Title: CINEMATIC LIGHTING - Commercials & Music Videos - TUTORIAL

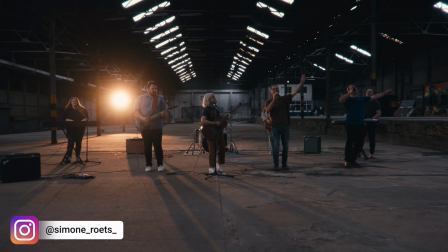The song starts with it on the cool side, but halfway through we transition to a warmer temperature to enhance the feeling.
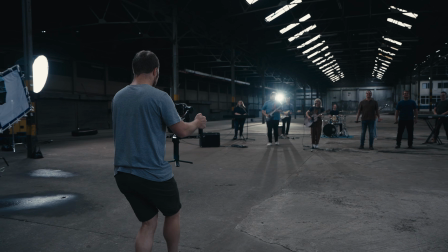As always, we first lit the wide shot. With wides, the focus should always be on the space and not the face.
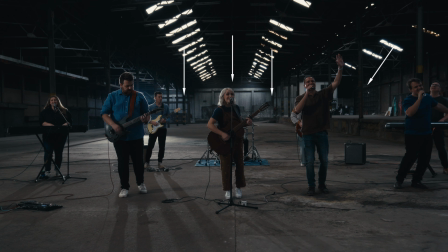So the idea here was to battle the soft flat light with a stronger light from the side.
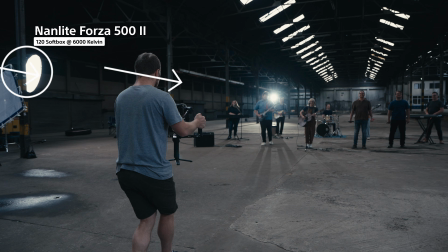In this case, a Forza 500 Mark II on a 120 softbox just for a bit of diffusion.
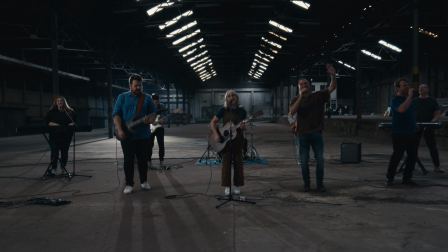There are 2 reasons I put the light on the left side of the frame.
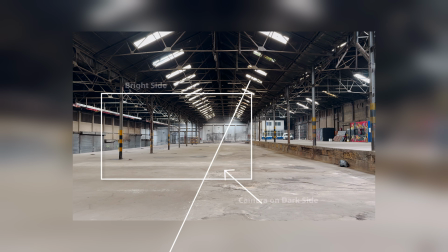Number 1, because the left side is a preferred angle I wanted to show when shooting from the darker side.
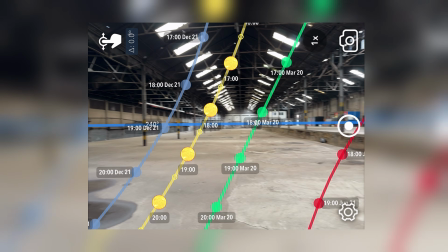And number 2, the sun was supposed to set more on the left side, but on shoot day it was basically overcast and rainy, making it softer and flatter overall.
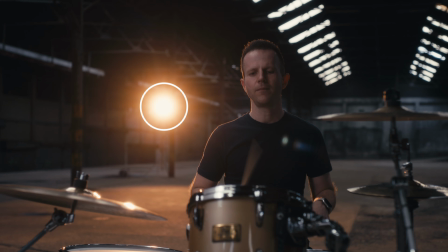To spice things up, I've decided to add a light with no motivation, but the idea is to make it look like it exists.
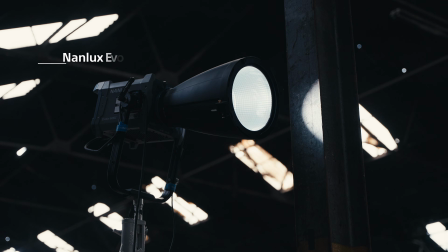Here I used the new Evoke 600C with a 25-degree dish to get maximum output,
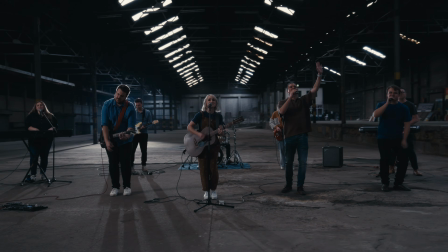and being so far away and out of focus, it can easily look like it belongs there.
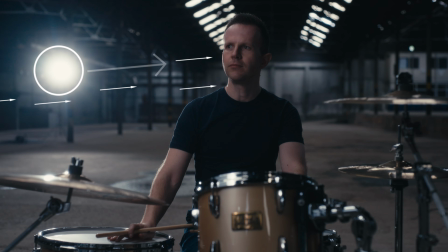This light helped to motivate the key light coming from the left, even on the warmer setting.
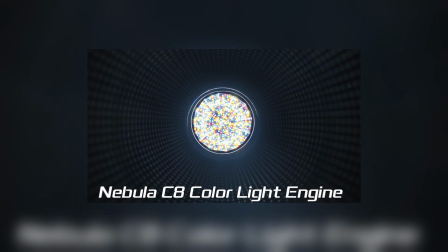Both the Evoke 150 and 600C boast the latest Nebula C8 light engine.
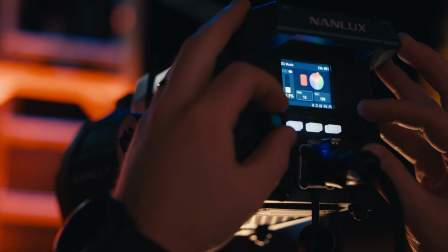Now I would need an entire video to explain how big this upgrade is, but the short version is this: better skin tones, more accuracy,
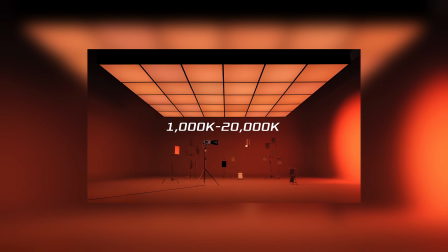and a wider spectrum of colors, like deep red, enables you to stretch Kelvin temperatures from as low as 1000 all the way up to 20,000.
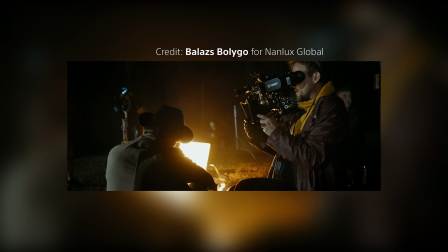This makes it super easy to match light sources that are under the 2500 Kelvin range, like candles and fire scenes.
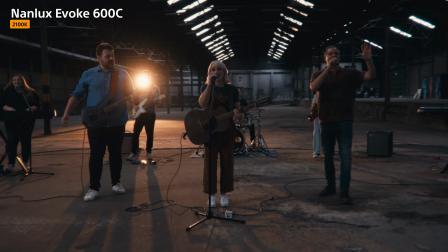In the second half of the video, I found 2100 Kelvin to be the sweet spot for that super nice warm sunset feel.
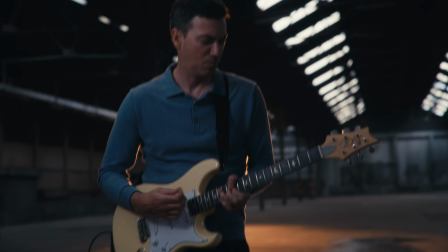Moving on to the close-ups, I used a fixed setup that I just copied and pasted to each scene.
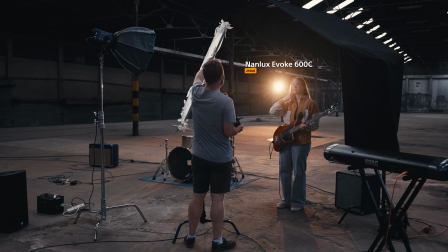Same edge light on the 600C, but a softer key light from the left.
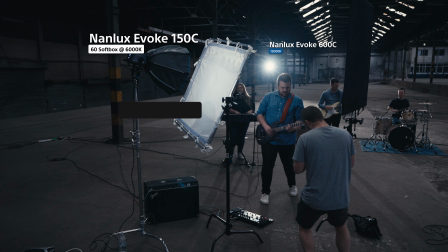Evoke 150C with a 60cm softbox shooting double diffused through a 4x4 quarter silk.
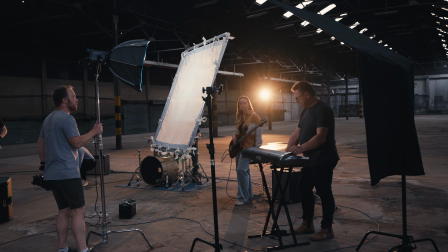I opted for this setup because it's quick to move around, providing soft light and enough to put some catch in the eyes.
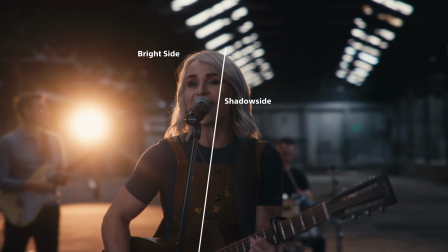On the shadow side, I brought in a 4x4 floppy for negative fill,
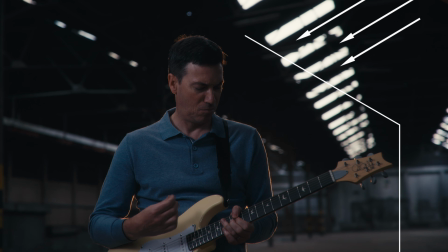and this really helped to eliminate some of the light coming from above, maintaining shallow depth in the faces.
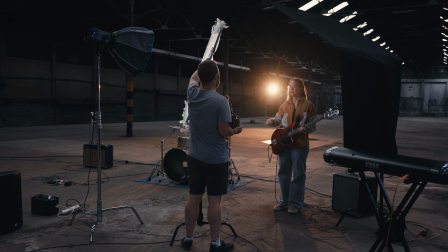This setup was really easy to duplicate for every close-up because you can get quite close without seeing any lights or modifiers.
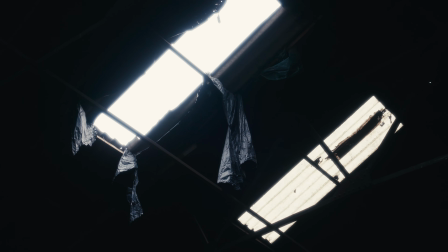One of the issues we had with the location was the openings in the roof. It rained on and off, creating a hazard for our lights at certain spots. This is one of the reasons I opted for the Evokes, because they are IP66 rated, making them stormproof.
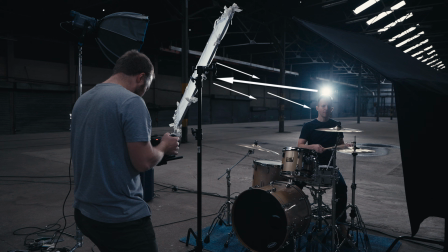The 600C created great separation, and being so strong actually bounced a bit of light from the quarter silk, which helped to blend the temperatures.
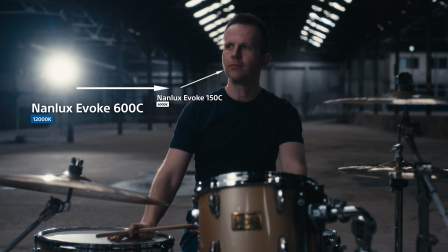So both on cool and warm settings, the 150C felt more motivated without changing the temperature on it.
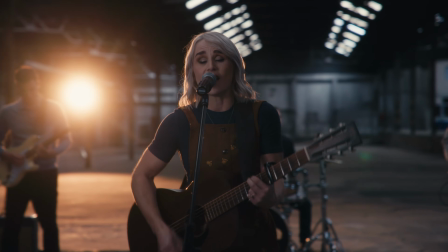The intensity also created beautiful flares throughout.
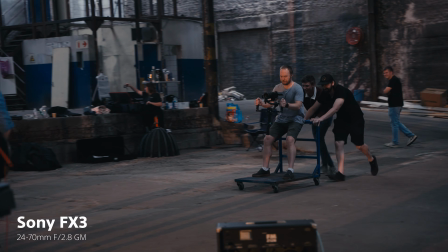Lens-wise, I used a 24-70mm on autofocus for all the gimbal shots because I didn't have a focus puller,
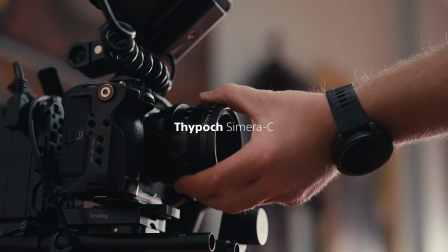but for all the handheld scenes, I used a set of Typox Amero Cs, quickly becoming my go-to lenses,
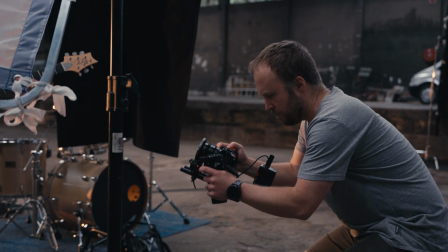especially for solo shoots, because the shorter focus throw makes it easy to pull focus yourself while keeping it steady.
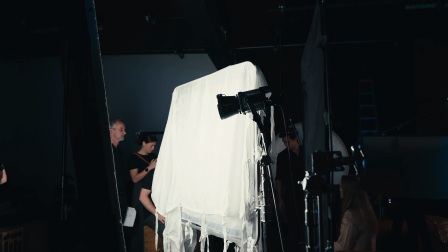Something I love about the 150 and 600C is the ballast has been eliminated, making it more compact, but on the 600C,
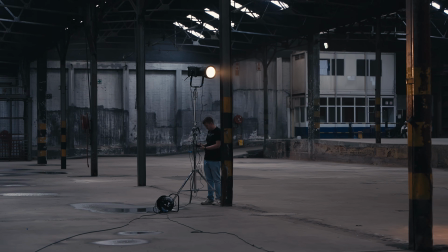you still have a nifty corded remote for manual operation if you need to adjust crucial settings without taking the light down.
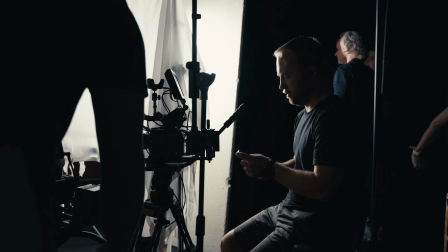Of course, both lights can easily be controlled via DMX and Bluetooth, an essential part of the next example.
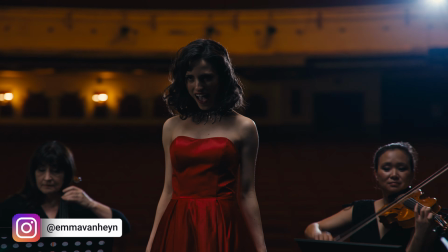Also a music video. This was a Euro scene we filmed for the launch of the Sony a7 Mark V. I've always wanted to shoot in a theater like this,
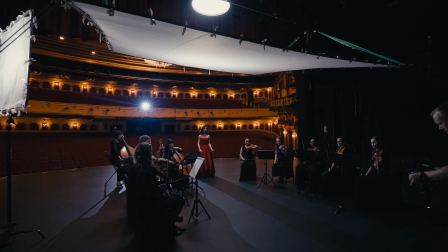and a top light is almost a no-brainer, so I decided to go big and soft.
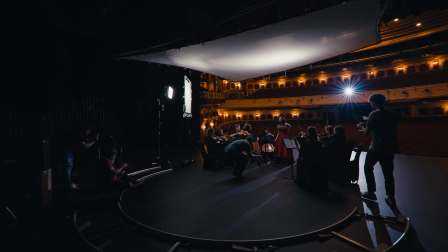A big soft source from above makes it easy to light the wides and close-ups with minimal setup changes.
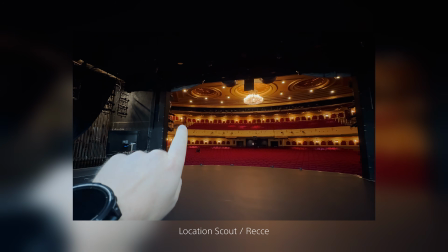When I scouted the location, I initially wanted to motivate the warmer light from behind, but on set I changed my mind to go for something cooler to create color contrast.
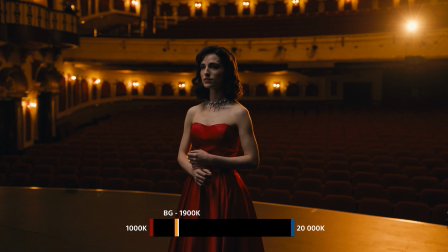The background gave me a reading at 1900 Kelvin, a quick match with one of the Evokes,
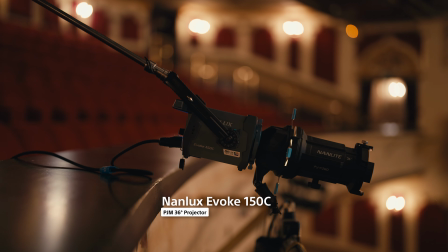so I went for the 150C on a projector mount to serve as a hard edge light.